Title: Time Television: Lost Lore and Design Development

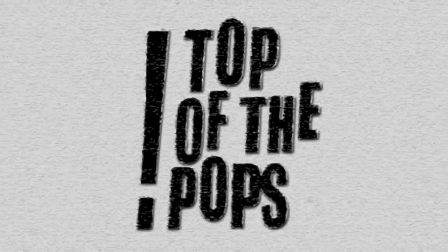24:33 The remaining performance of I Feel Fine could not be used because it had already been used the contracted number of times.
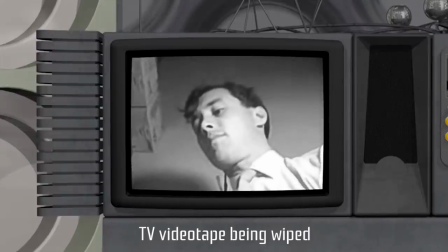24:39 This kind of restriction illustrates one of the many issues surrounding the retention of recordings back in the 1960s.
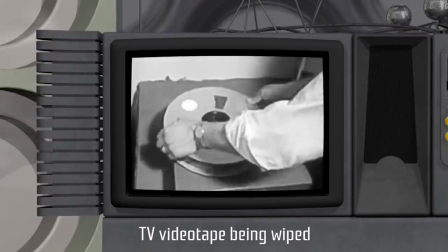24:47 Unions feared that excessive repeats could put actors and musicians out of jobs,
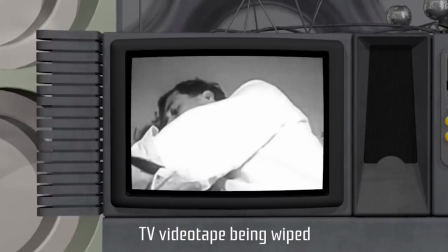24:51 which added to the various other technical and cultural reasons that archiving TV shows was not necessarily
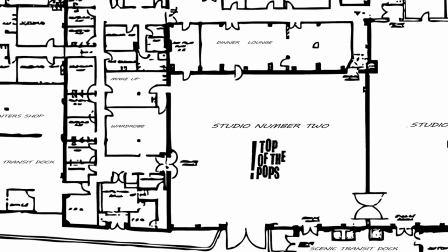24:59 As a final option, it was noted that the Beatles would be recording again for Top of the Pops on the 10th of April at Riverside 2,
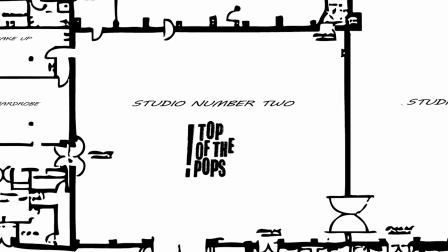25:07 in the neighbouring studio to where the chase was to be videotaped three weeks later.
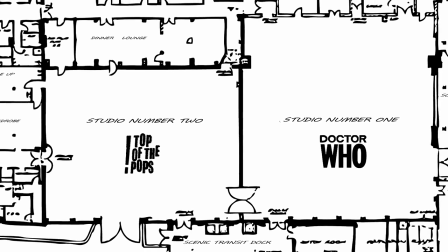25:12 Ultimately, this would indeed be the material that was used, after Brian Epstein's agreement of course.
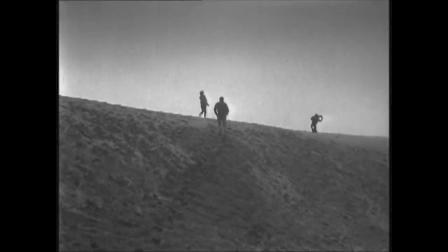25:18 The earliest material shot specifically for the chase was captured at Cambus Sands, as detailed in our earliest video. video. So this footage on the sand dunes was captured the day before this Beatles performance,
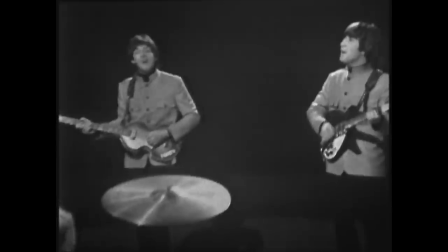25:31 and a couple of days after the Beatles sang their new single, Ticket to Ride, at Riverside, Abraham Lincoln's speech was filmed at Ealing.
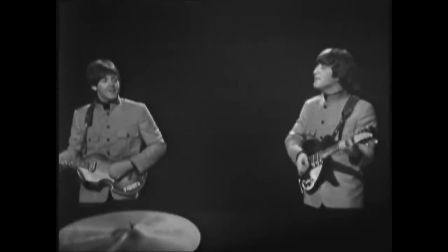25:41 After their pre-recorded appearance on Top of the Pops, the videotapes were wiped as usual for reuse.
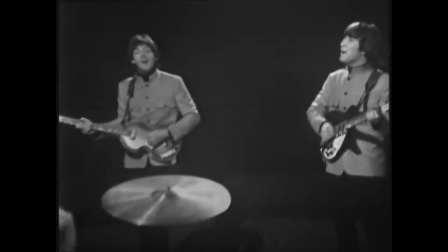25:48 Ironically, the use of this clip in Doctor Who meant that for many years this
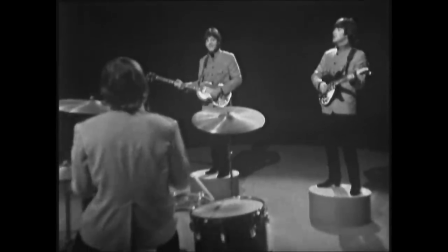25:52 material was the only surviving footage of the Beatles performing on top of the Pops.
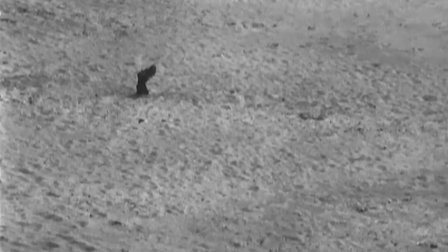25:58 Following the delight at seeing this classical music performance, the time travellers are distracted from the time-space visualiser because the TARDIS has landed.
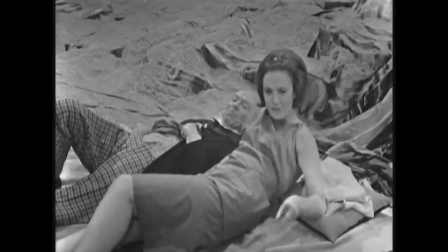26:08 Vicki and Ian go off to explore, leaving Barbara and the Doctor to sunbathe, and when Barbara goes back into the ship,
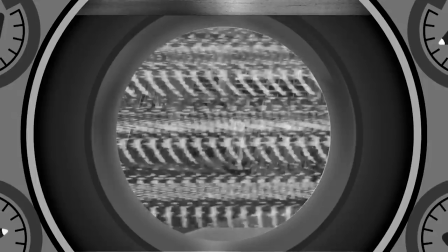26:15 the visualiser provides a new image, Daleks, in a control room.
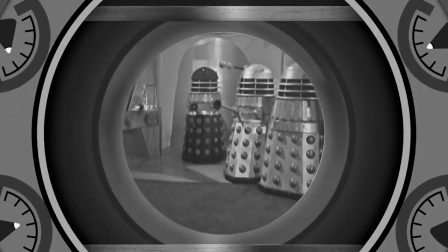26:19 As mentioned, the space-time visualizer prop used in studio only has settings which allowed for visualization of eight locations in our solar system.
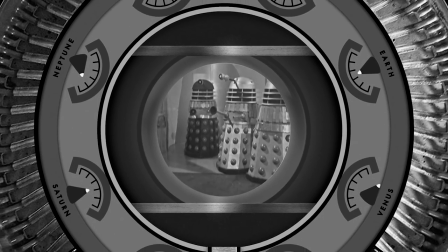26:28 So where is this meant to be?
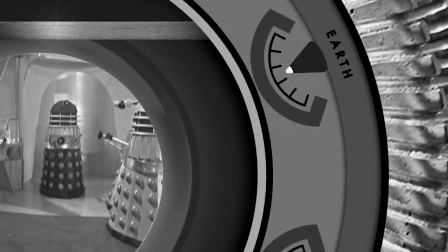26:30 If the controls on the front show only places on which the machine can focus then the Daleks must logically be operating from a secret base inside our solar system.
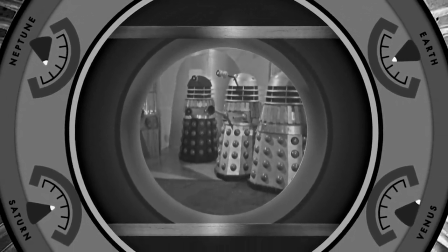26:39 But it's safe to assume the intention in this scene is actually that the Daleks are on their home planet and this inconsistency is the result of the design of the machine.
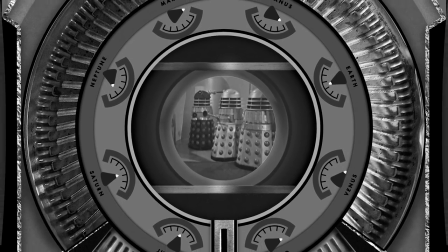26:47 As to whose fault that was, Perhaps Nation was a little short-sighted to specify in his script that there should be a long list of planet names without actually providing them,
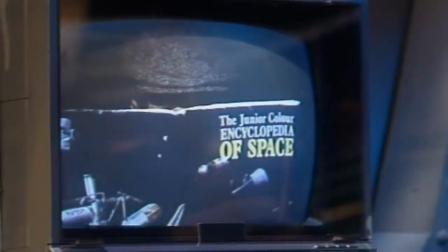26:55 leaving the BBC Design Department to dig out whatever books they could find to help them realize the interface of this fantastical machine.
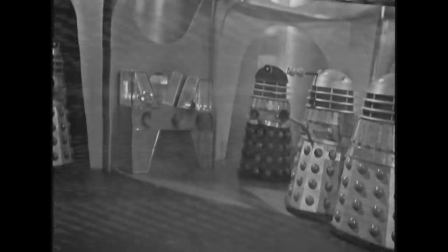27:03 As Barbara and the Doctor spy on the Daleks, we see that the Daleks have their own remote viewing system and they are spying on the TARDIS.
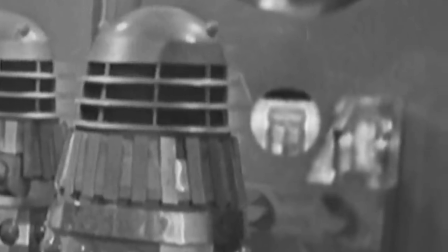27:11 Which brings us to the true function of the space-time visualizer within the storyline. to
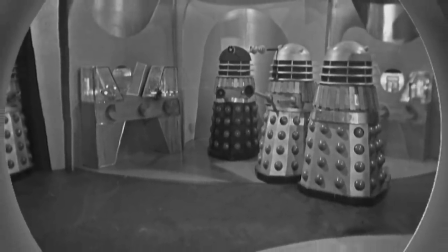27:16 forewarn our heroes of the impending threat that they face and significantly increase the tension.
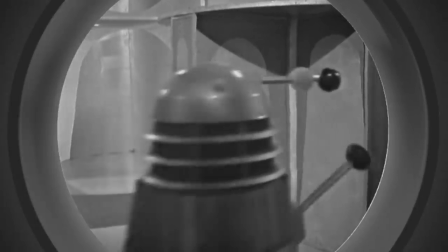27:22 The screen shows that the Daleks now have a time machine of their own and intend to hunt down the Doctor.
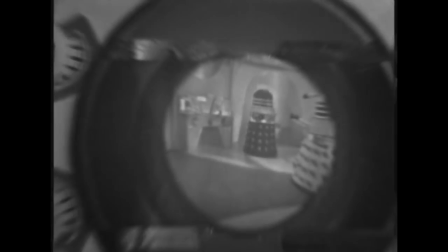27:28 Nation's inspired concept of a time television not only introduced the danger at the start of the story,
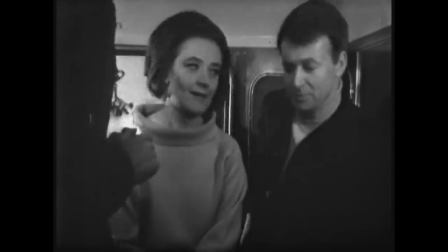27:34 but it was also used to bookend the events in episode 6. On the 4th of June,
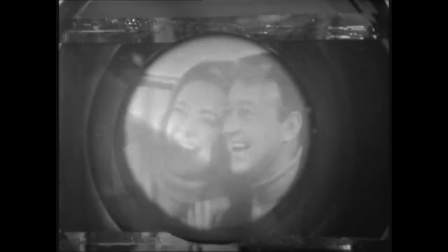27:40 the cumbersome prop was wheeled back into studio for the coda in which the Doctor and Vicky watch Ian and Barbara restart their lives on Earth.
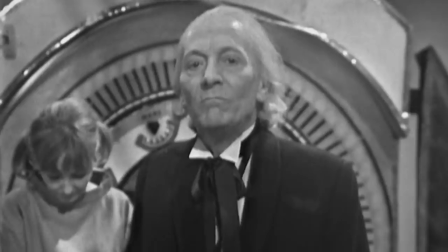27:48 A happy moment to behold, as long as you don't think too hard about the Doctor being able to tune in and spy on you any time he likes.